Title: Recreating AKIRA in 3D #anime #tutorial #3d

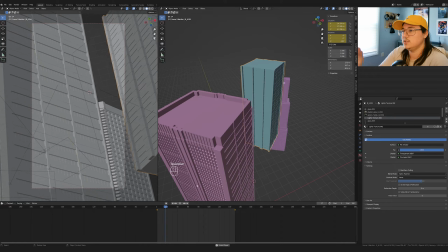So I'm trying to figure that out, but you can see the building is moving with it, and it's all like a timing thing.
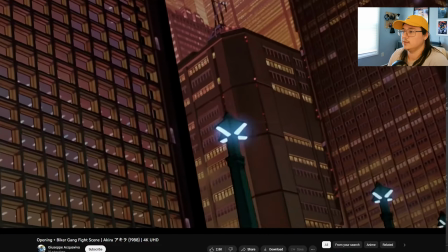But when I look back at the reference, I'm noticing that the buildings are doing more movement than the camera itself.
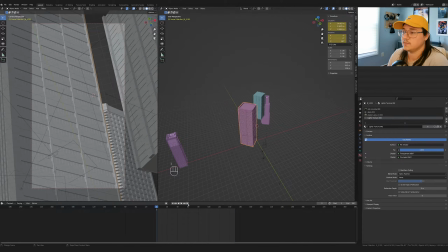So right there, I just delete the keyframes of the I delete the keyframes of the camera, have the camera stay still, and from there then I'm gonna start keyframing in just the buildings, and already it's starting to look better.
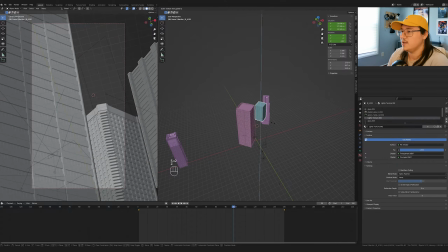It's also easier for me to just manage that instead of both at the same time.
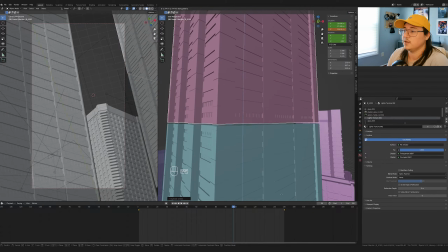And then because these are my buildings and this is how I expect other people to use them, I'm just gonna kit bash them in a sense,
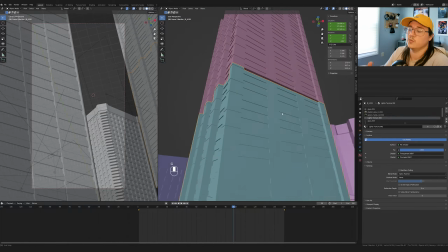where I want it to look more dense and like there's more rows of windows. So I just duplicate the building and then stick it right on top of itself.
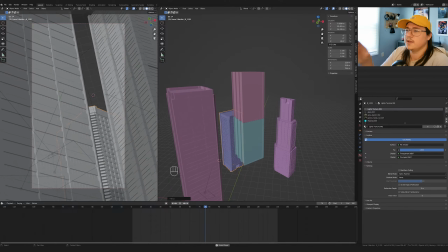At this point, I kind of have the main elements of what I want, but I'm just watching the animation on my second monitor and having this animation just loop back and forth over and over again.
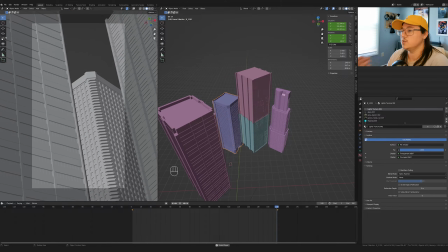And that's really all I'm doing. It's just a lot of this fine tuning, this tweaking of like what looks right, what feels right. And it's purely just going off of like composition.
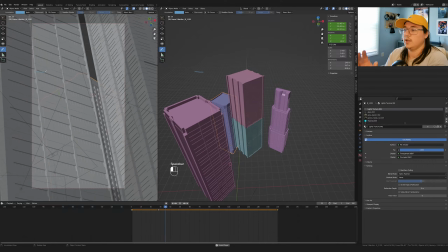So I'm just looking at the camera and I'm looking at what the camera sees. I'm not really paying attention to the rest of the environment. I'm just looking at making sure the effect is being sold. So here I'm just using like the little marker tool to mark out if the building is actually going up or if it's staying the same.
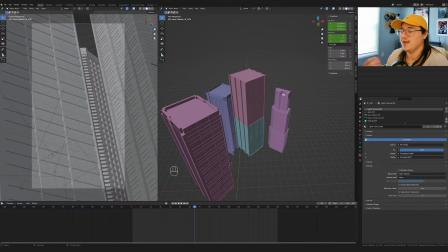Because even I can't tell, like as I'm making this, the optical illusion of everything is like tripping me out.
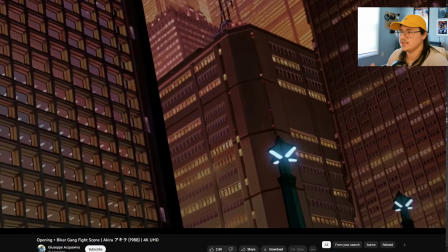So I gotta go back to the reference, look at it and be like, is this building moving up or is it moving down?
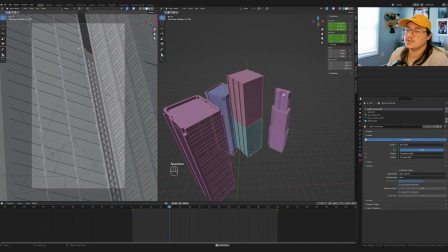You know, like there's a bit of just following the reference and a bit of, as I'm following the reference, I'm understanding how this effect works. Because, you know, obviously when they did a cell animation, it's just like, it's flat pieces that are being moved around.
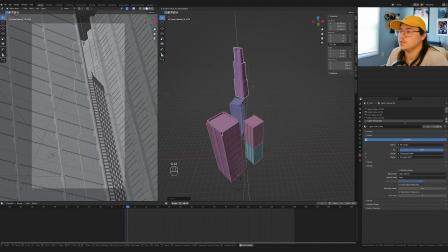The camera's not moving. It's all like, and starting to block out like the background scene.
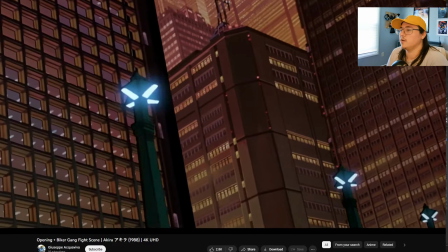Again, just really looking at the reference and noticing that the background buildings in the reference are not super detailed.
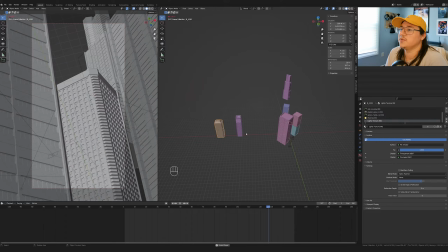They're just like blocks with windows painted on them, but there's still some more like dimensionality and perspective to them.
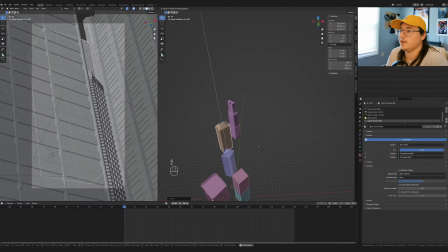So I'm using what few assets I have left in this pack and just seeing like, does this wall right here make sense? Does this create enough interesting geometry and like angles and textures and things that make it interesting, make it not too distracting?
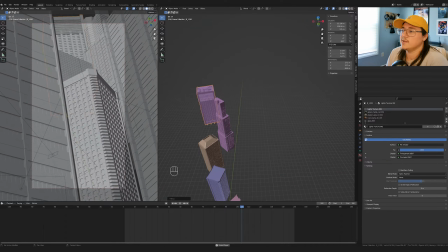Should I bring it forward? Should I push it back? And that's just all of the things that I'm thinking as I'm moving these buildings around. Again, kind of looking at the reference as like what works in the reference and then seeing how I can get that to work in my render, but not copying it like one for one, if that makes sense.
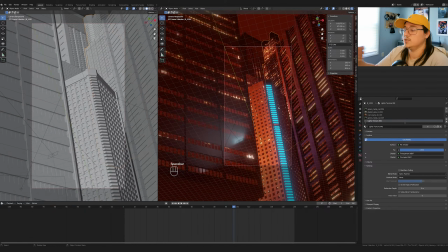So to double check that, I'm gonna go into the textured view, into like just rendered view for Eevee.
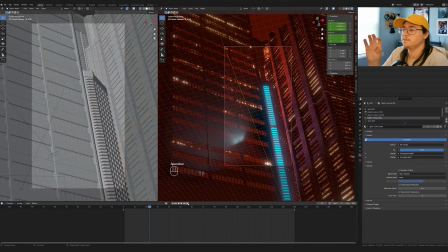And here I'm gonna start getting a good idea of where it's distracting, where it's not. And the lighting I haven't even really messed with. It's just kind of like the default lighting from the leftover scene. So you can see the lighting is kind of clipping into the building.
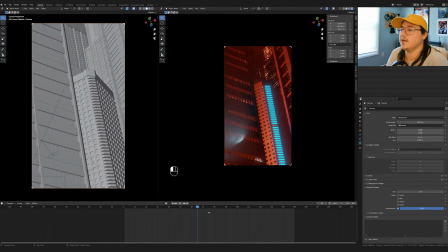But I'm gonna darken that little Passepartout thing, that setting, so I can just purely focus on what's in frame.
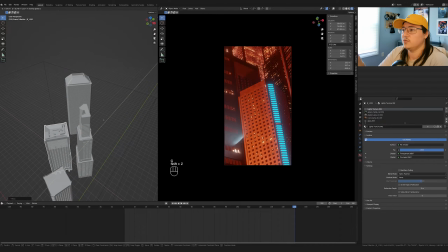And I'm just gonna kind of switch here. So the right side is gonna be the rendered view, and then the left side is my overview. And you can see that like the building's just taking up, it's too distracting, and the top of it, there's no lights.
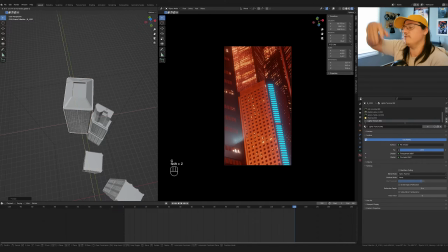So you're kind of losing that effect of all these dense buildings with lights. So I'm gonna probably stick with this layout here, and that's probably gonna be the layout I use for the rest of the shot. And it's a bummer because I really like that other building,
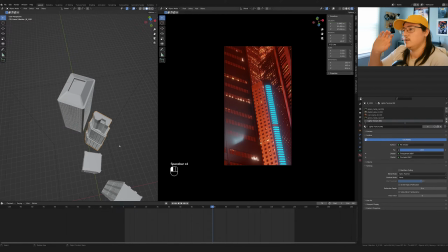but it's just for this scene, it's not gonna work because again, the focus needs to stay on that center building with the blue edge,
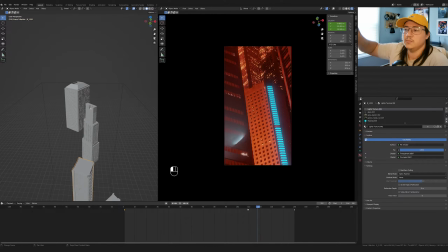and the background just needs to be almost like a sea of lights and nothing else.
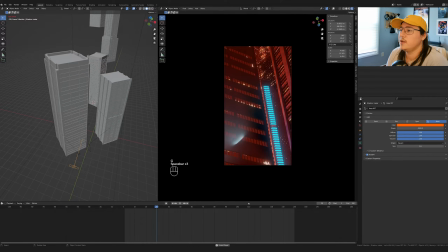All right, so I think I got it to a pretty good spot here. The buildings are moving in a good way. I'm gonna start adjusting the lighting.
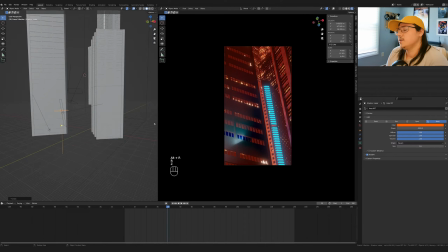And this stage is probably the longest stage.
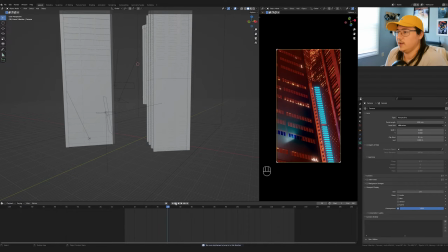So in previous videos, I explained that I have these like shadow maker
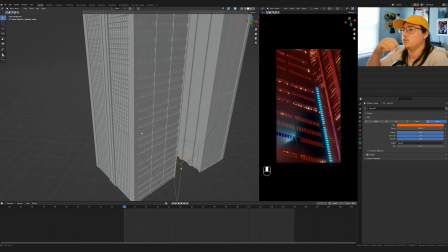lights, and that's kind of what I'm gonna mess with here first.
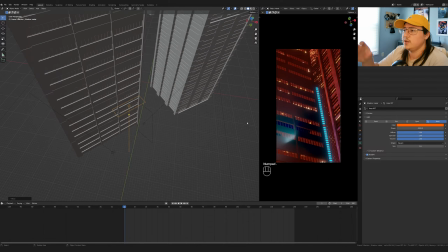And that's just like a light set to a negative value, and it like creates a shadow.
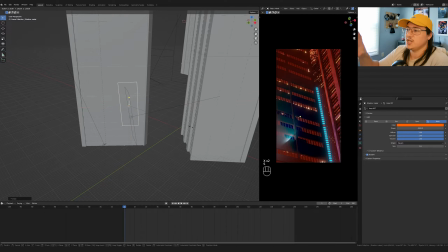But I do like the effect, and I want this foreground building to be in shadow, to be dark, because there's all this light,
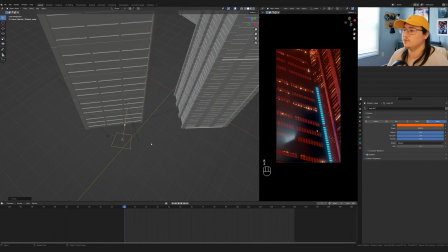this ambient light kind of coming from the world and from all the other lights in the scene,
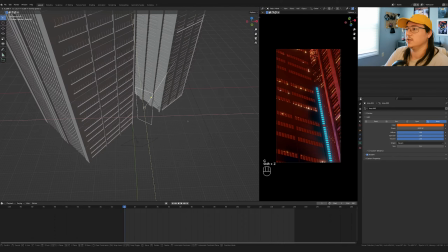but I want to art direct the lighting more. So I want the foreground building, the one on the left, to be almost completely in shadow,
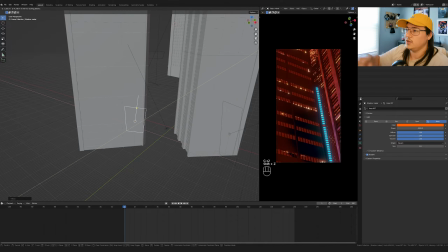and then I want the building to the right be also in shadow, and then just kind of get lighter from there.
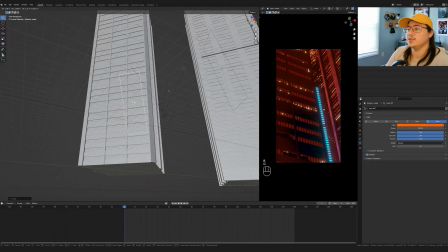But I'm also, using compositional elements like putting dark things in front of bright things in front of dark things, and those kind of layering effects.
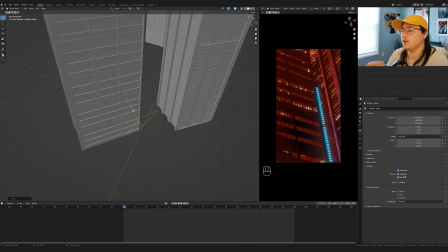So that's kind of where a lot of the time goes into for these renders,
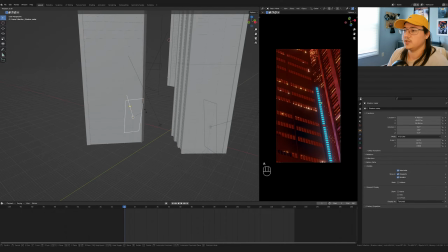which is setting up the lighting and making sure there's an area light pointed at everything where I want light,
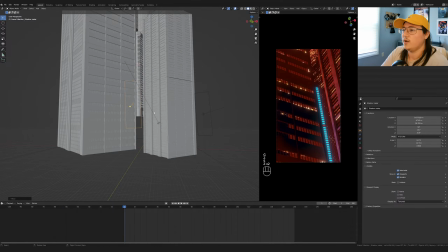and then a kind of a shadow light where I want there to be a shadow or where I want to absorb the light.
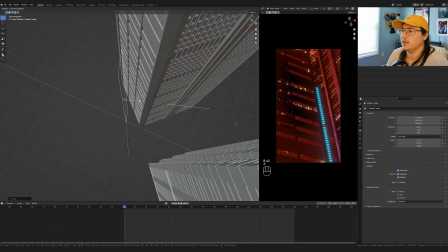And this probably took maybe like 50% of the time, just taking the area lights,
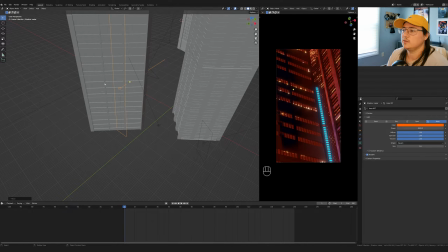adjusting them, what looks right, what's a little too strong, what's not strong enough.
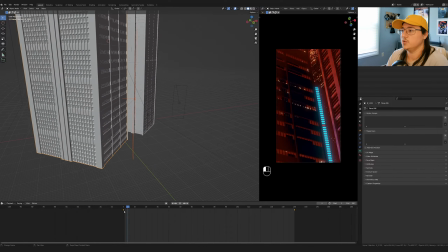I also parent the lights to the building so that they move with the thing.
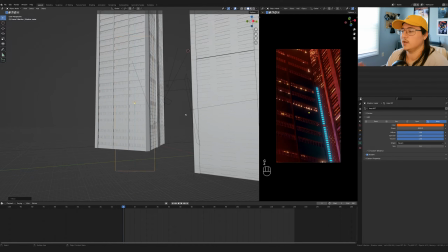The light like doesn't change, so the buildings are like in light and in shadow specifically.
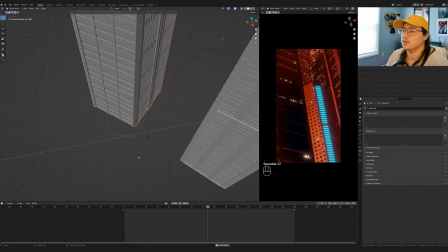And if the building is moving, the light stays with them. I'm learning a lot from trying to do these things.
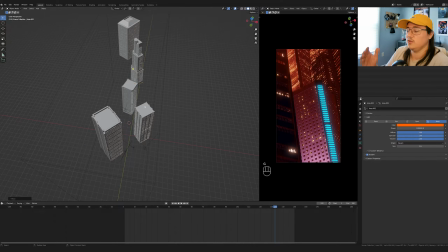Like if the camera is inside the volume versus if it's outside the volume cube, that can give you a different look. How close the camera is to the building, how deep inside the volume cube it is. There's all these different factors.
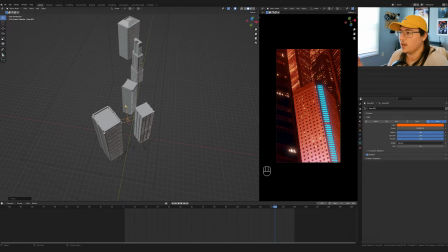And it really is just going to come down to just kind of going by eye and making sure it looks like how I want it to.
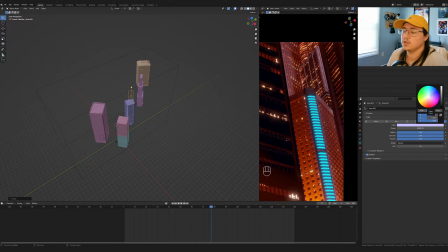Outside of just adjusting the lighting, I'm also looking at the color of the light, the if it's creating shadows,
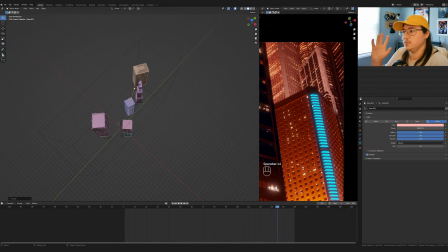if it's creating unwanted shadows, because I do want the background to be just almost blown out and glowing and super hazy. So the lights there, I'm making them less saturated, and I'm trying to create this balance where like the left side is getting hit with light, the right side is getting hit with light.
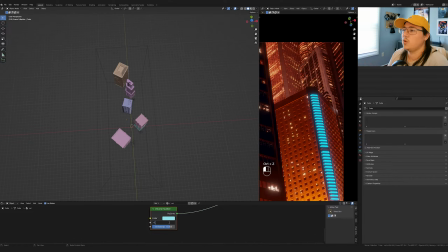Maybe it's a different color, maybe it's a shadow, whatever, but I don't want the geometry to get lost.
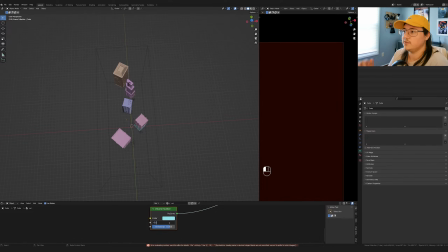And luckily the windows are really doing me a lot of favors in terms of selling the like angle of everything.
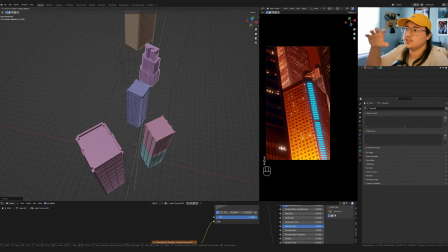So here I take this back building, and I really like the geometry of it, but I want it to be more dense.
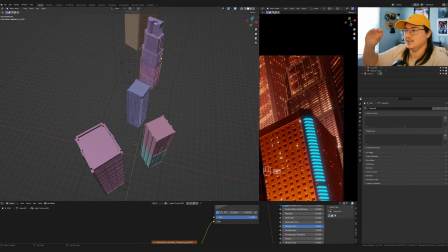So I'm just kind of squishing it and then duplicating it so that it gets, the little windows get smaller, everything gets smaller, and it feels like it's further away.
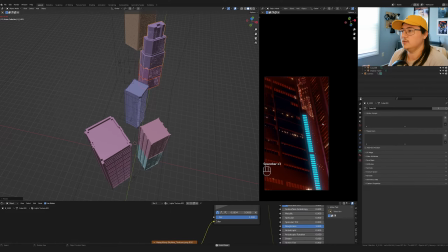But I really like the shape of it. I really like it just looks unique and it looks interesting. So I'm trying to find a way, like, how can I capture the interest of that shape and have it be in the background and not be like stealing your attention away.
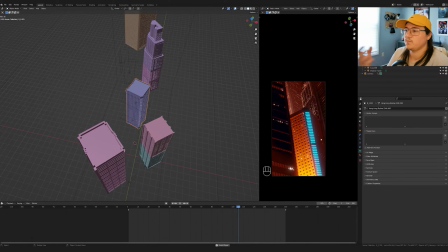So there's this balance of like building up the composition so that it looks interesting.
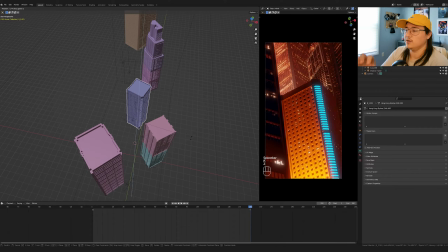There's a lot of things to look at, but your eye automatically goes to the things that I want it to go to first, second, and then third.
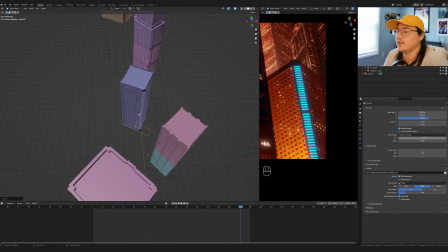Somebody asked in the comments, like, what would it look like at 15 frames a second? So I try that.
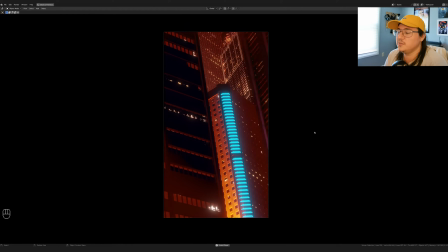I think it looks okay. It's a little jittery, but it does look more like an old school animation.
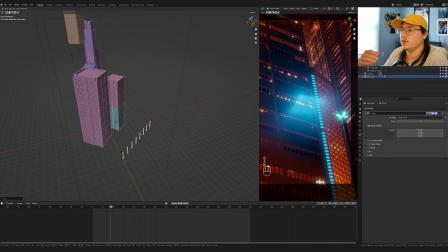I got the lamps and I made those. I wanted to bring those in and start building out like the lamps that fly past the camera,
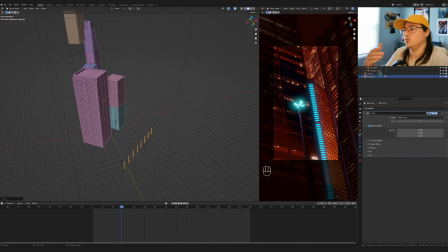because that essentially is what also sells the feeling of motion. It's what makes it feel like the camera is moving. Besides the buildings doing their parallax thing, these things in the foreground is like an ultimate level of
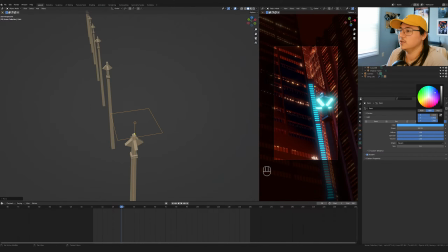illusion in terms of like making it feel like it's moving. So basic geometry and pretty fun to model, honestly.
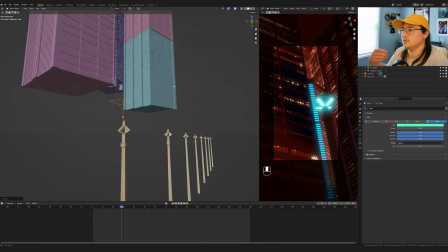I really like the design, and I was surprised by how much I was able to replicate based on that one angle in that one frame.
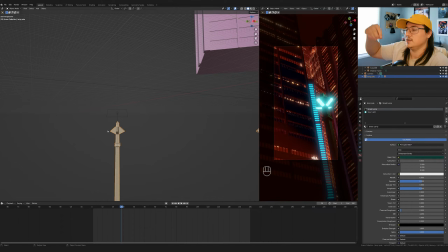I do put an area light on top because there's light coming from the emissive planes,
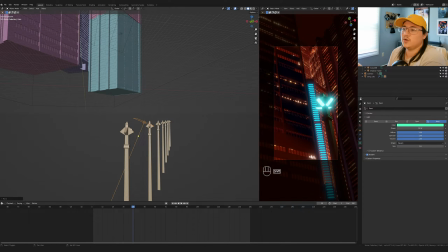but it's not a light that's going around. It's not, global illumination type stuff. So I'm just gonna fake that by putting another area light in this specific area, and also giving it that green tint that the material has in the reference.